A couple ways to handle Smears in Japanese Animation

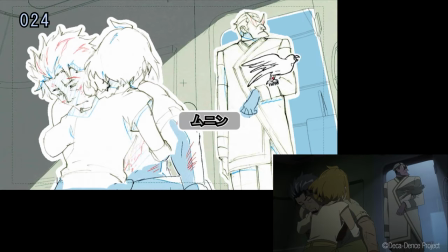0s
Hi, my name is Dong and I'm an animator. Smear drawings are an integral part of animation, no matter which country's industry you work in.
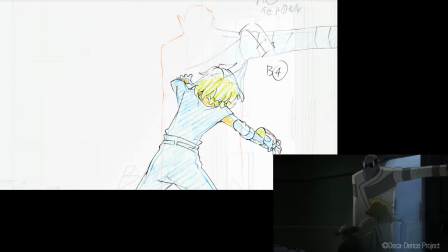8s
I've been working in the Japanese animation industry for a couple of years now, so let's take a look at how we approach smears here.
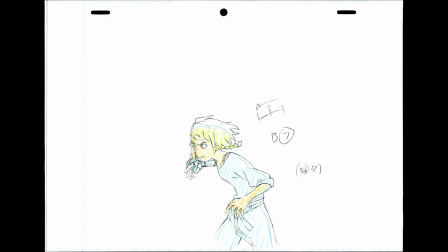16s
Smears are one of those things you don't really notice until someone points them out, at least the well placed ones. Animators use them to help bridge large, large, fast movements and to give it additional punch.
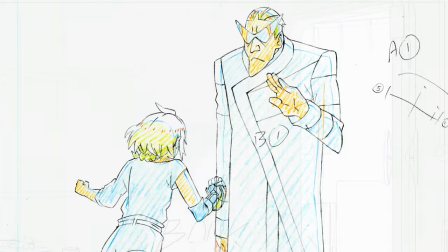29s
They are the animation equivalent of a film camera's motion blur.
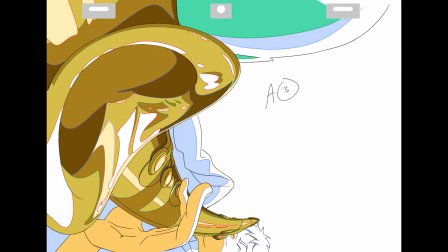34s
When used properly, they accentuate the movement in your animation and can also help you save time. Looking at old Tex Avery, Chuck Jones and other early animation,
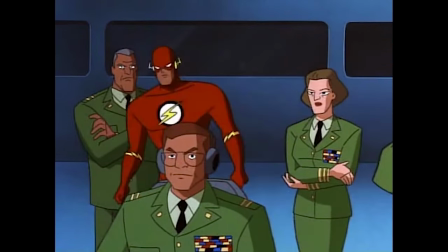45s
these can look pretty gnarly, with these stretched shapes and repeated elements where characters start having multiple pairs of eyes, for example.
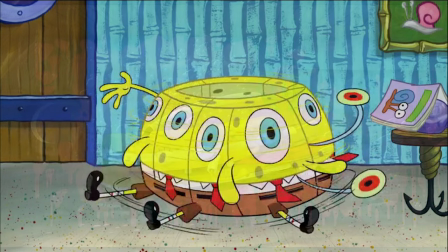53s
But since these drawings are only exposed for one or two frames, we don't really notice them when watching animation.
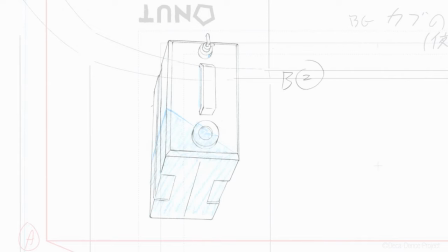61s
The main difference with how smears are approached in Japanese animation is that they tend to be much more subdued.
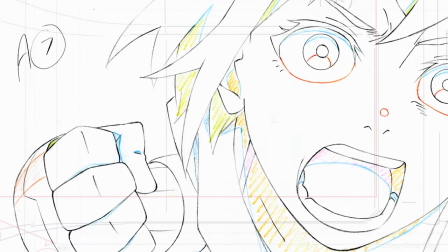67s
I'm sure you have seen them with a lot of fast-moving action scenes, and I have worked on a bunch of those throughout my career here.
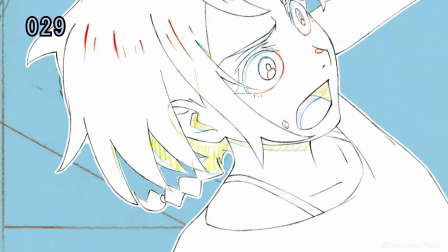74s
The lines are a lot more squigglier and less giant morphing shapes, but they still serve the same purpose.
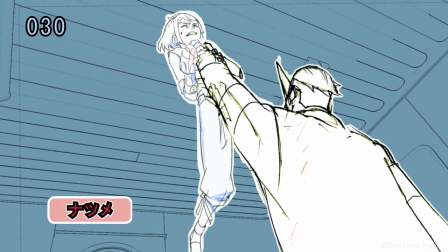82s
A lot of the time how an animator draws smears just comes down to personal preference, but let's take a look at a couple ways that we can draw them.
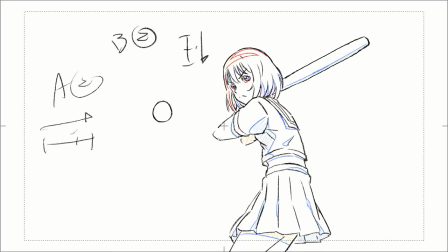91s
Here's a quick action study I did of a character swinging a bat.
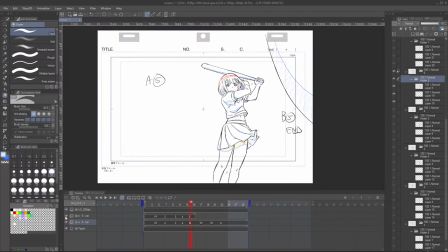96s
This is a pretty common exercise they make you do in animation school and I think it's a good way to test your animation ability. If you work in the industry here, you will be animating on a baseball episode eventually.
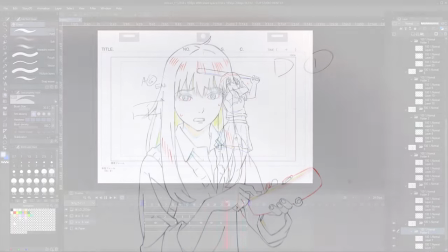109s
I myself participated in the A Sunny Boy baseball episode. It's an inevitability, like the beach episode.
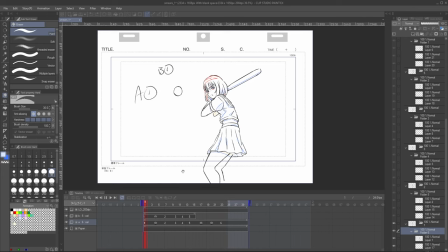117s
Although I never worked on a beach episode,
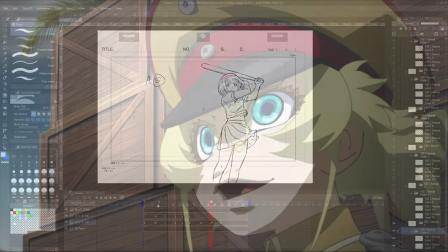119s
unless you count the Yojyo Sengi OVA where they bombed the Isekai French in Isekai North Africa.
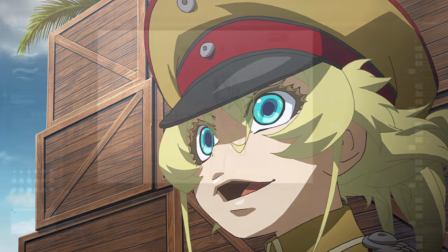127s
It's sort of like a beach.
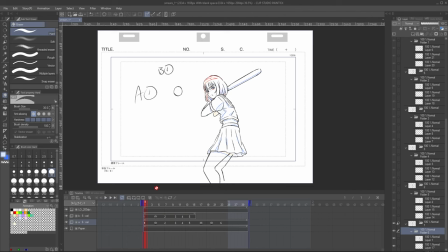129s
Here our character readies up to swing her bat in A1, and the baseball itself is on the B layer, about to come down. In A2, she anticipates and pulls back. It's on 3s with an in-between drawing in there.
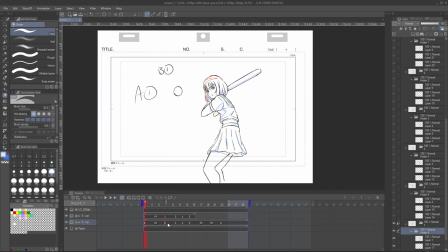145s
The ball also starts to come down here. In A3, our character makes contact with the ball. In A4, she follows through with her swing, and that ball is sent flying. In A5, she continues following through, and the ball flies out of frame here.
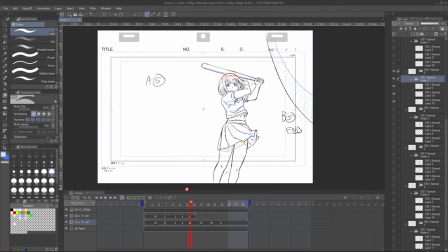162s
Note that A3 and A4 are on 2s, but we go back to animating on 3s from A5. And A6 here is to help cushion that swing, with about 2 in-between drawings to bring this movement to a stop.
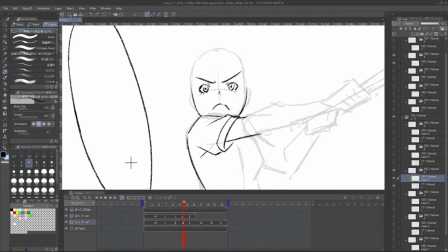178s
If you like to see me animating this, I'll put 8 timelaps on my Patreon.
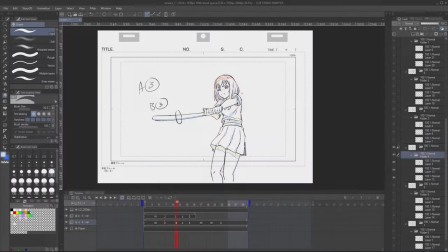183s
More information at the end. While I think the animation itself is fine.
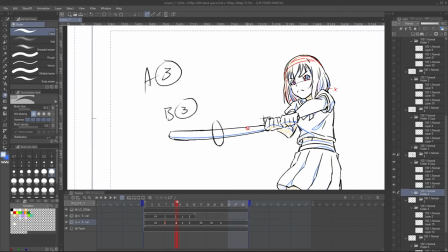188s
The distance that the bat travels from A2 to A3 and then to A4
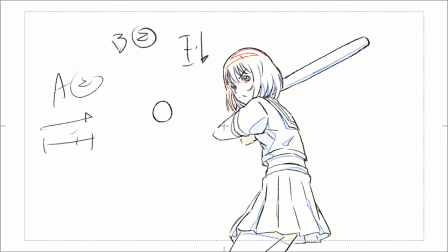193s
is so great that our eyes have difficulty keeping up with the movement.
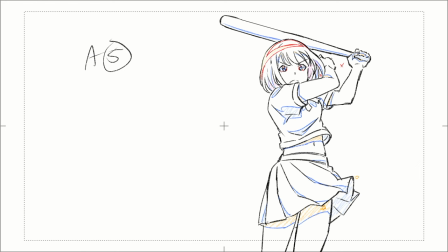199s
That bat almost swings 180 degrees in a span of 4 frames or so.
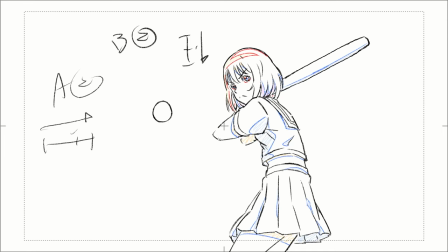204s
One solution could be to just add an in-between, and instead of our animation being on twos, we make it on ones.
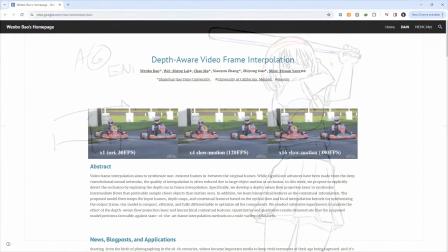212s
But that's a lot of work, and contrary to what those people who use AI tools to make animation 60 frames a second think,
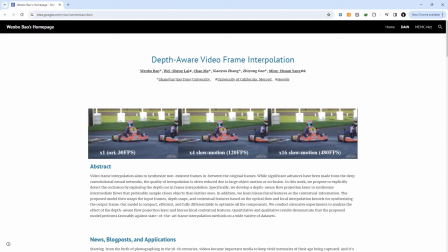221s
more is not always better. The answer is to, of course, bridge that gap using a smear.
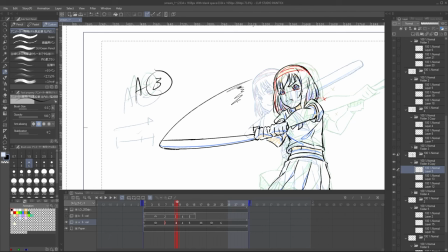229s
One way to draw a smear is to elongate the object in motion, a bit like how they do it in Western animation.
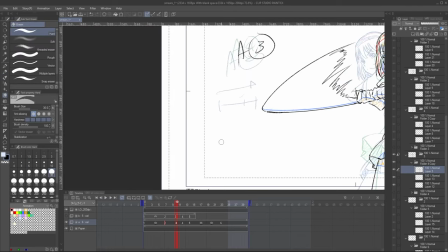237s
Make it big, but not too big. Our smear curving about half the space of the movement of the bat between our two keys should be enough.
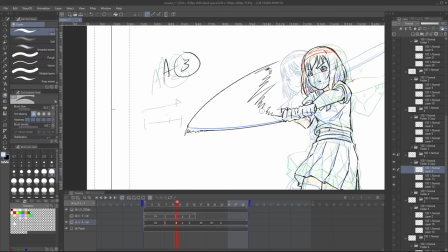246s
We can cap off the ends with these large serpentine lines that further accentuates the speed of the movement.
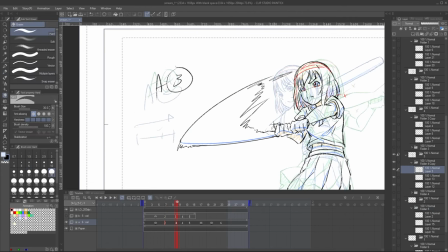254s
Note that this drawing is on twos.
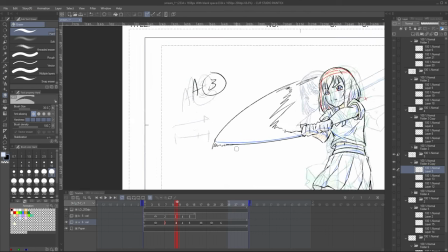257s
Smear should really be used on drawings held for one or two frames as it's really something meant to be felt and not seen.
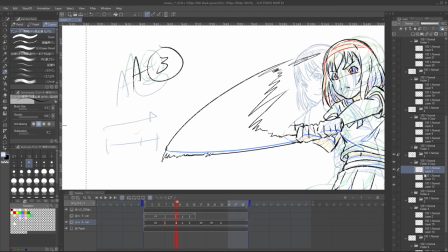265s
If you want to add a smear to a drawing held on series, maybe think if an X-ray in between could work better. After the shape is finished, it's also important to adjust the shadows to match the smear.
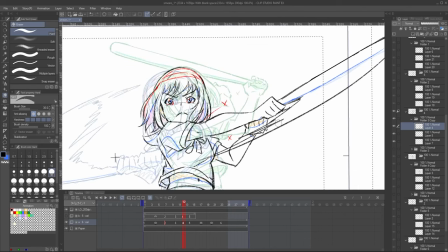277s
Let's do the same for A4, since the bat covers a lot of distance here too. Note that while the smear changes the shape and volume of the original drawing,
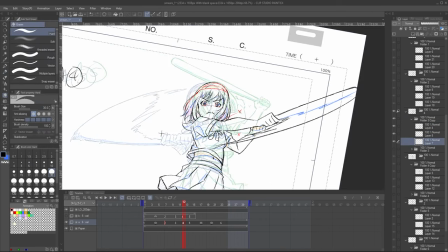286s
some aspects of the original drawing is left behind, like the straight edge of the bat so that the audience can still read the object as a bat.
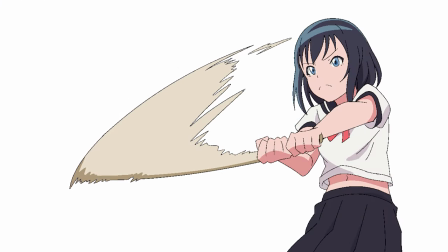296s
I made a quick color mock-up so you guys can see the volume more clearly and get a feel of how it looks finalized.
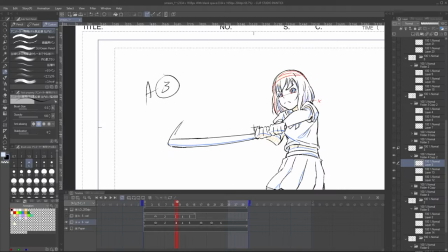308s
Next is a bit of a design for smears reminiscent of those old Bugs Bunny cartoons. It involves two or three after images of the object in motion, the bat in this case.
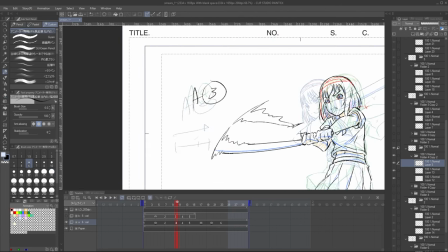320s
Each after image is almost a subdued version of the previous type of smear and much smaller in volume.
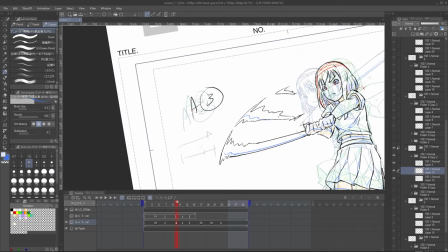327s
The squiggly sharp lines on both sides of the bat again further accentuates the movement.
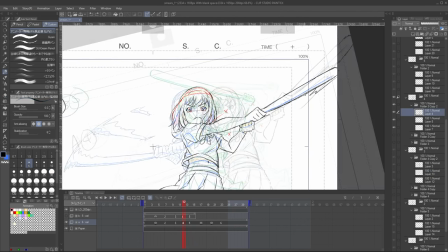333s
And we do the same for A4, making sure to match the arc of the movement of the bat.
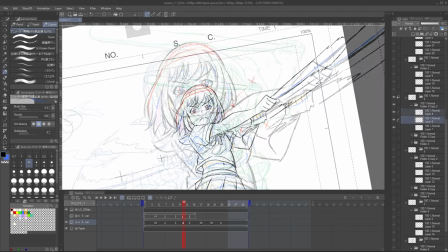340s
This kind of smear is great for these big arcing swings.
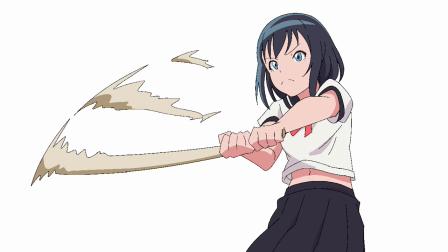344s
They do feel cartoony and is a bit rare in Japanese animation, but I seen them used here before to great effect.
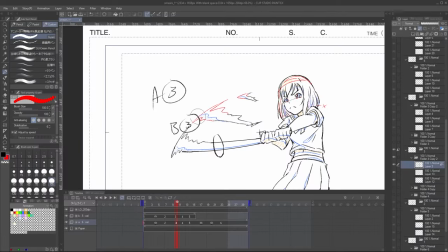352s
An alternative version of this has the after image's outline B8 color trace line,
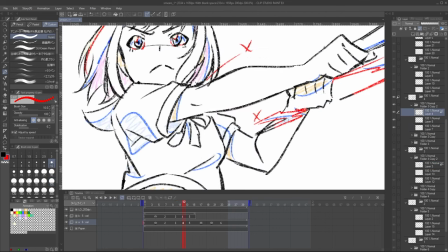358s
meaning those black lines disappear in the ink and paint process of animation.
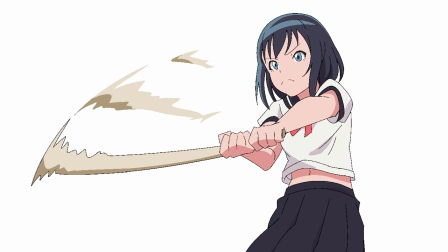364s
This further pushes the after images into the background and puts the focus on the main bat area.
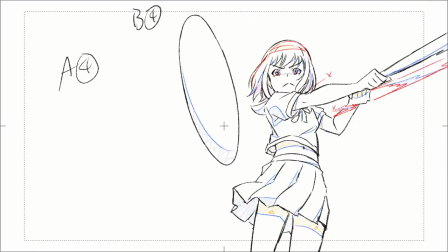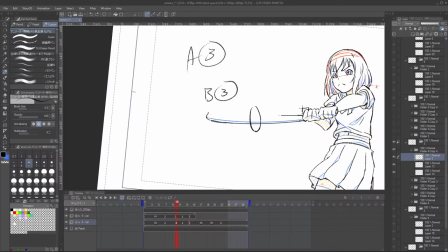375s
Here's a pretty common way you see animators here approach smears.
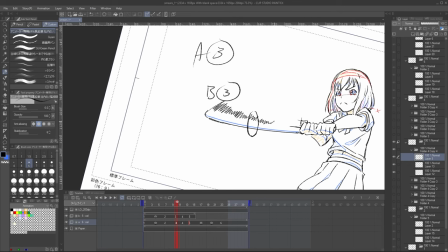379s
It consists of these sharp, thin, zigzag lines like you would see on the seismograph during an earthquake.
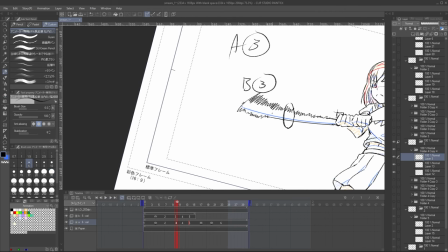386s
And like its seismograph measuring an earthquake, the stronger and faster the movement, the higher the lines and the shorter the distance between them.
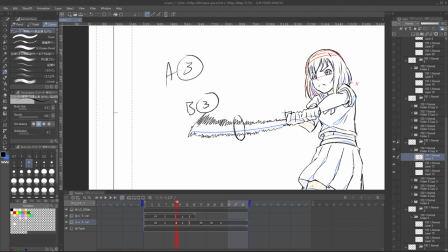396s
Make sure to also match the nature of the movement. Here, for example, the bat moves the fastest to further away from the pivot point, which are the character's hands.
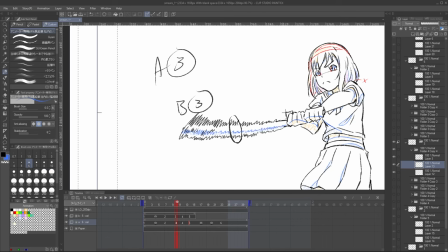406s
That's why the The lines on the edge of the bat are much longer and intense. To help improve design, make sure to vary up the wavelength and amplitude.
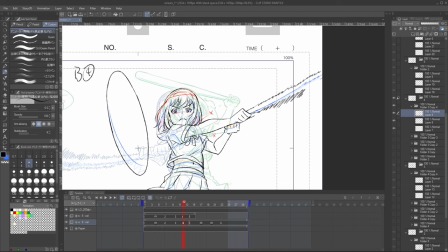415s
Match the shadows, and let's also do the same for A4. You've probably seen a lot of these if you watch anime.
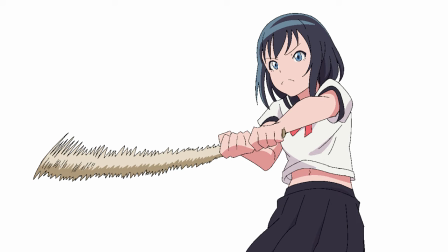423s
These don't work as well in bridging large movements, but they do help accentuate really fast ones.
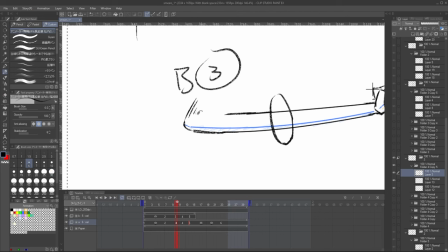434s
Here is the way I generally draw smears in my own work. I draw a bunch of lines parallel to the direction of the movement,
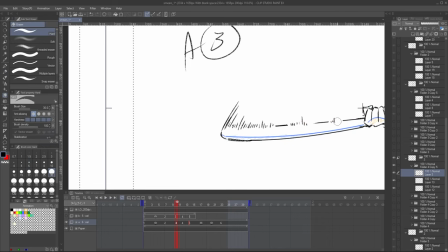443s
varying them up as well as interspacing them with normal non-smear lines.
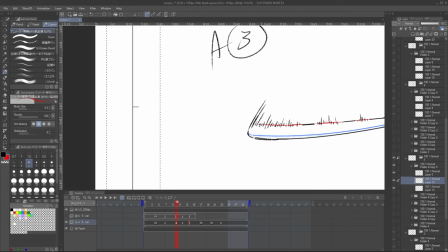448s
I create a cluttered trace line either matching the original shape of the bat or in sharp zigzag lines when there is a lot of movement in the smear.
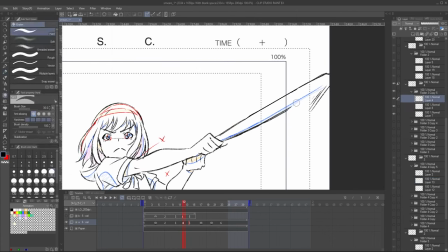457s
And let's do the same for a 4. I learned this from director Tachikawa when I worked on decadence.
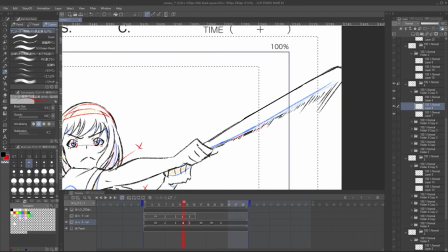464s
This is essentially how he approaches them. This way of drawing smears gives us a much more subdued version of the previous type of smear.
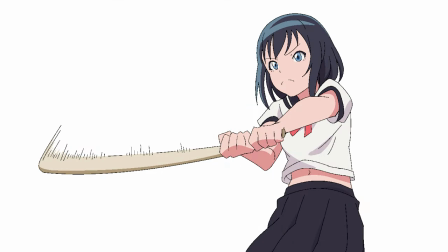473s
And I think it's a much more elegant way of drawing them. And with the color mockup, I think you can see what I mean.
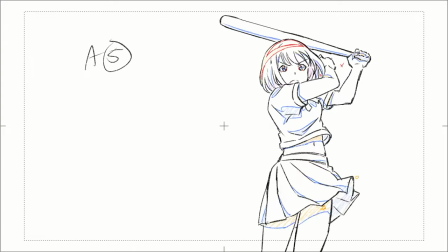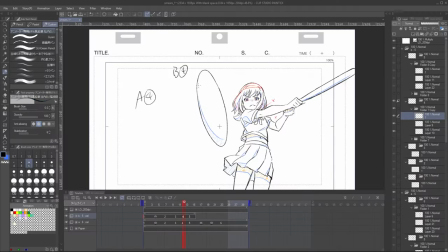486s
And to finish, let's add some smears to the ball on the B cell as well.
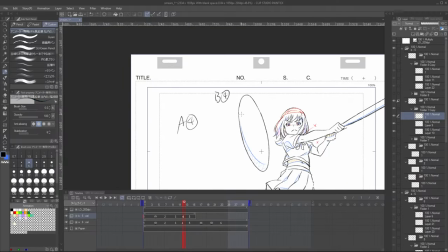491s
So it's a bit hard to add smears to something when it's coming straight at you.